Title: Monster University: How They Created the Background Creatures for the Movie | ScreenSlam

One of the great things of our job, the perks of our job, is that we get to watch the film over and over and over again. And we get to see the funny things that the animators do with these background characters. And so, you know, in this scene there's all of these characters and you have your main character, Mike, walking down. But then the animators would get very inspired and come up with these little gags. So at the end of the shot here, if you look closely, there's a hacky sack game going on. And the animators took advantage of the body types that we designed. And then the guy, the slug, can't play very well. So it's this funny thing that happens.
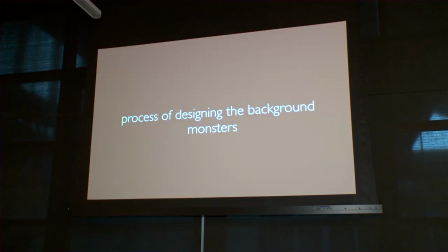(0:45)
And there's stuff sprinkled all over the movie like that. On the film too, right? Oh, yeah.
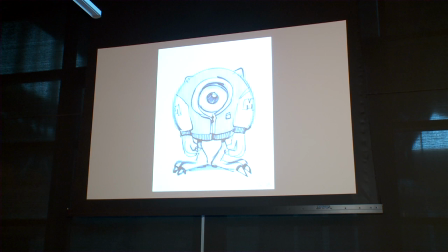(0:50)
This is in 2008. We did a brainstorming session.
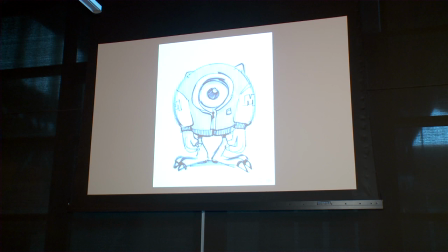(0:54)
And that was like one of the first drawings I did. and somehow it was just stuck around through the whole production so
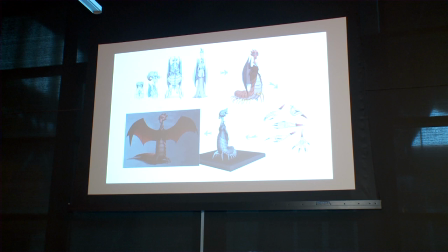(1:03)
traditionally when we design characters right we spend a lot of time on paper figuring out exactly what they're gonna look like and then we work with a sculptor and we sculpt it in 3d and then we spend you know weeks and weeks trying out painting different textures on the character before we even begin the
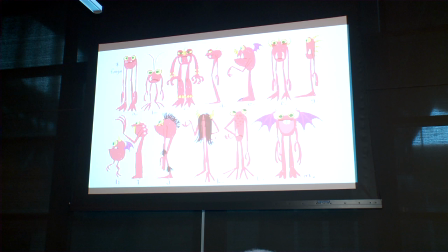(1:18)
modeling process but after looking at the boards and knowing that we had more than 300 background characters we needed to build that we knew that wouldn't work because we don't have 15 years to make the movie. So our supervising technical director, Sanjay Bakshi, came up with this idea that maybe we build these rather basic
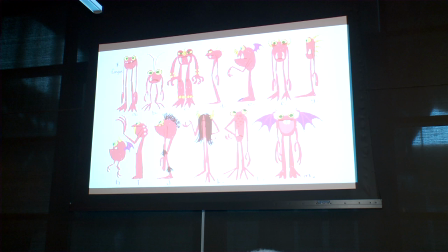(1:37)
body types like you see on the upper left corner there and then build in controls that can make them fatter, heavier, lengthen their limbs, move their eyes around, move their mouths up and down, and then have the art department provide like you see here, basic thumbnails, really rough, just like suggestions of ways to go.
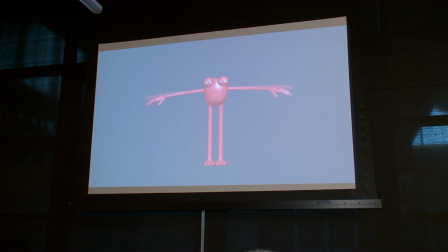(1:55)
And then we'll give those models to the animation team and let them try to, you know, this is an example of one character and all the different ranges of body shaping you can get out of it.
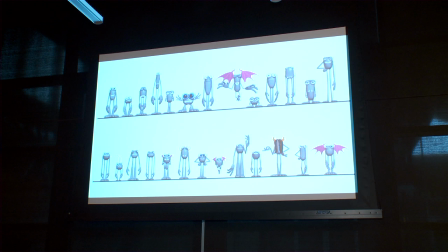(2:08)
So we, by doing that, leverage the happy accidents that come from, you know, maybe certain things work better together. So we had each, this is just from one body type. We have the animation run wild with our suggestions from art, as well as we encouraged them to make up some of their own. Then we did a process of attrition, and we'd come through and go, okay,
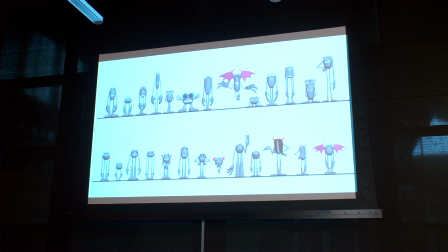(2:26)
pick the ones that fit into our monster's world, and get rid of the ones, like the flying one at the top,
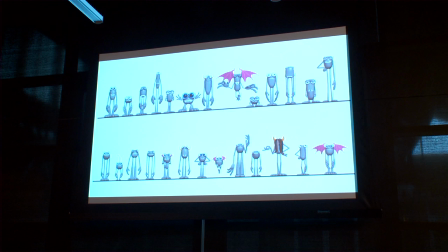(2:32)
his arms, his hands look like they're going to break off, so it wasn't going to be functional for our film.
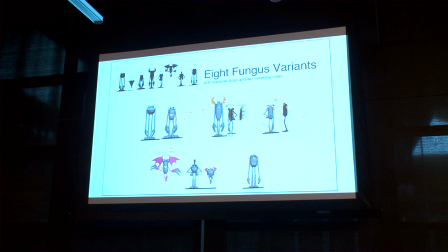(2:37)
And then we added another layer with designing these accoutrements,
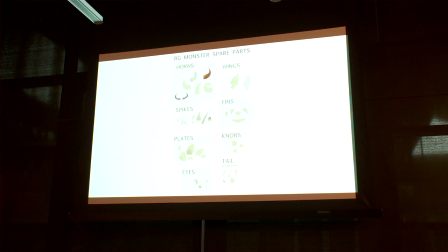(2:42)
like horns and wings and things that would break up their silhouette, But because at least initially we thought these characters would be seen at a long distance. So anything that broke up their silhouette would be helpful. Unfortunately, they all ended up being seen full screen.
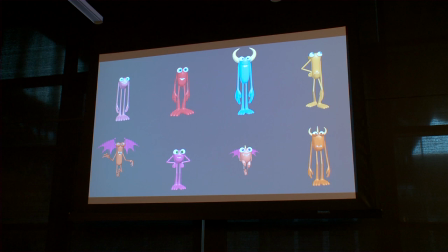(2:57)
So here's an example of this is one body type. And this is all the different kind of monsters we got out of that. And the big win here is you also gain all of your facial rigging and acting controls.
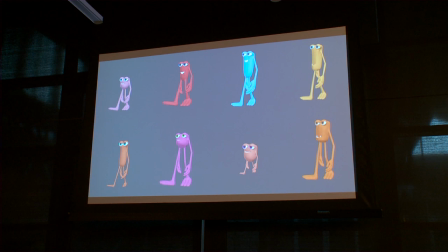(3:10)
And here's a walk. So if you animate one walk cycle with a little bit adjustment for leg length, you get all of them walking.
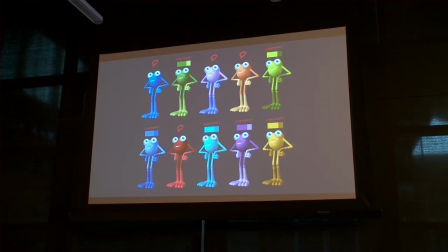(3:20)
So not only can we get variation of shape and size and things like that, we can get variations from the shading, the surface quality. So we can get different colors, you know, and that gets variation.
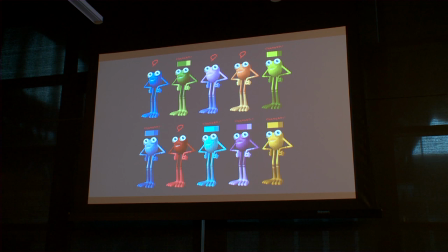(3:35)
And surface texture, like adding fur or skin and things like that.
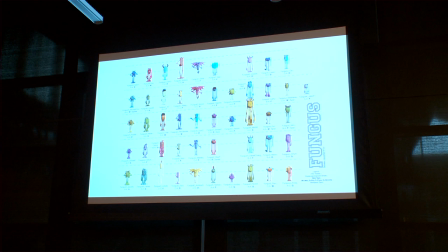(3:40)
So, here, this is just that one body type. It's called a fungus body type. So, if you look down the row, you can get five different variations based upon color, adding the spikes and the horns and the wings and adding fur.
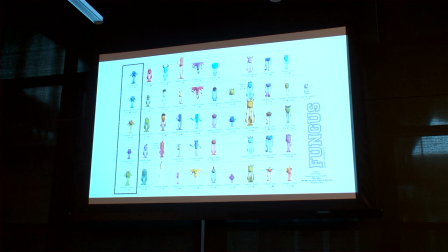(3:58)
And so, from there, you know, the nine original variations, we can get 45 monsters or so. And then from one body type, we have up to six body types.